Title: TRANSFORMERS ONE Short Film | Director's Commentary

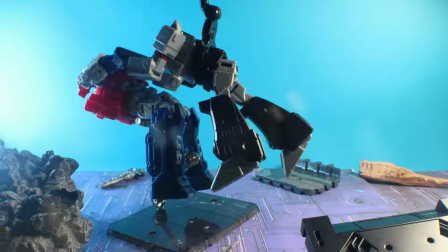That Optimus, his Energon axe can only go in his right hand and not his left one.
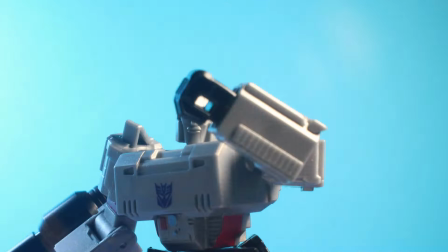So all of the scenes with the Energon axe had to be flipped. So it has to come out of his left hand as opposed to his right.
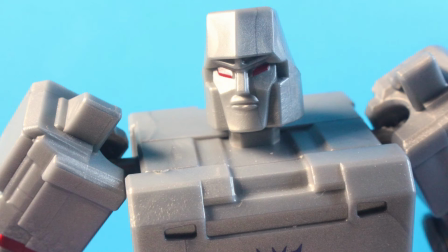I love those shots. I also just didn't have flight stands.
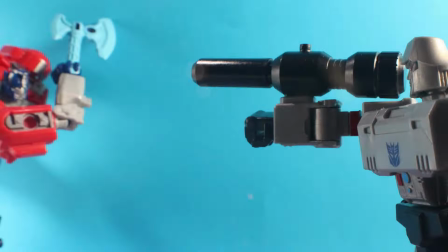Somehow, over the course of all my productions, my flight stands broke. This is my least favorite part of the film.
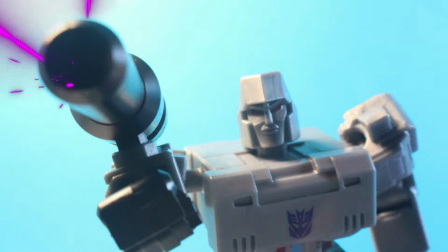Due to the lack of flight stands, and plane exhaustion, I just started, like,
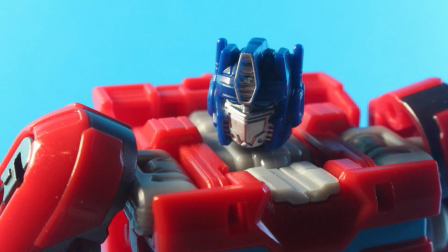eyeballing it, which led to the actions being really, really fast.
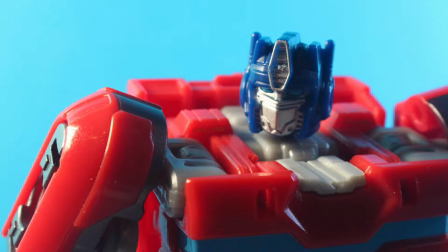I'll be honest, I'm not entirely proud of how the end product came out.
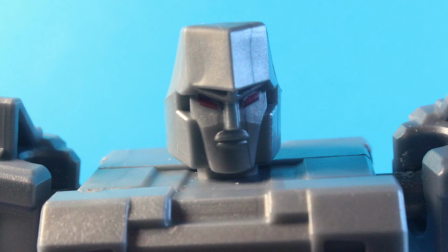I do really love
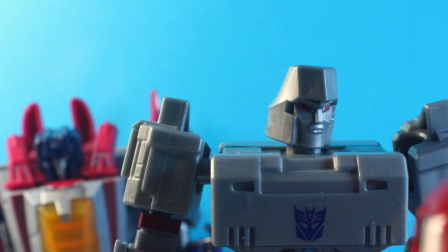Chris Hemsworth. Oh, I love that little. I love Megatron just putting Starscream in his place.
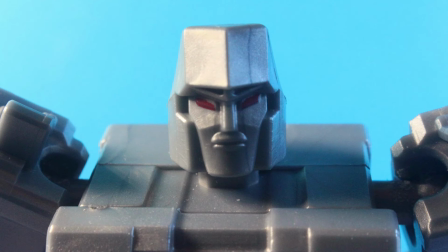Just a good showcase of what's to come in the future, or explaining why Starscream did what he did in Fall of Iacon, which you should watch if you haven't seen yet.
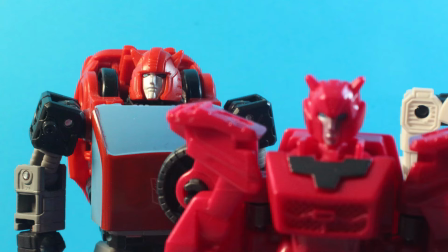I love setting up characters. Alita and Wheeljack and Autobot Chase.
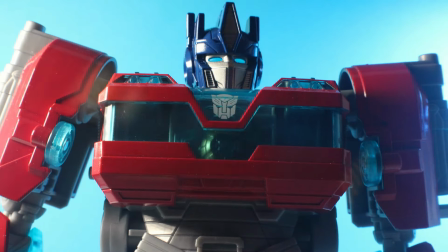Oh, I'm so glad that nobody else is green in that shot, so I could mute the colors so it's just like the animations.
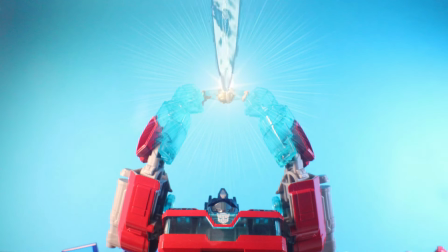I really wanted the blue beam in the sky thing, but instead of it being a thing that they have to stop, the blue beam is a good thing.
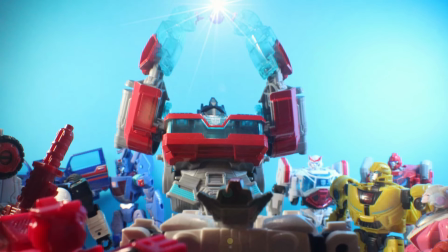It shows that they have the Matrix, and the Autobots are all happy. For now. The war is not over. Yeah, it's really short. It's a really short film. Hence the name.
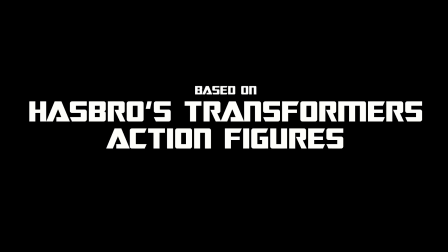But, I mean, it's... I'm not too proud of it, but it is what it is.
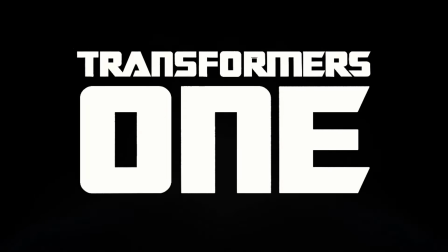I appreciate you guys listening to me ramble on. I can't wait to see what I make in the future, and I hope you're there as well.
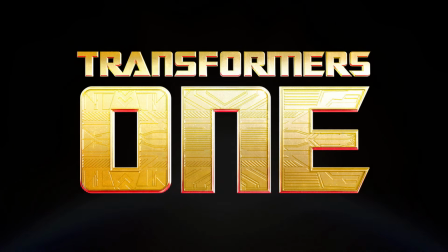Thank you for your time. Have a great day. What am I in a fucking job interview?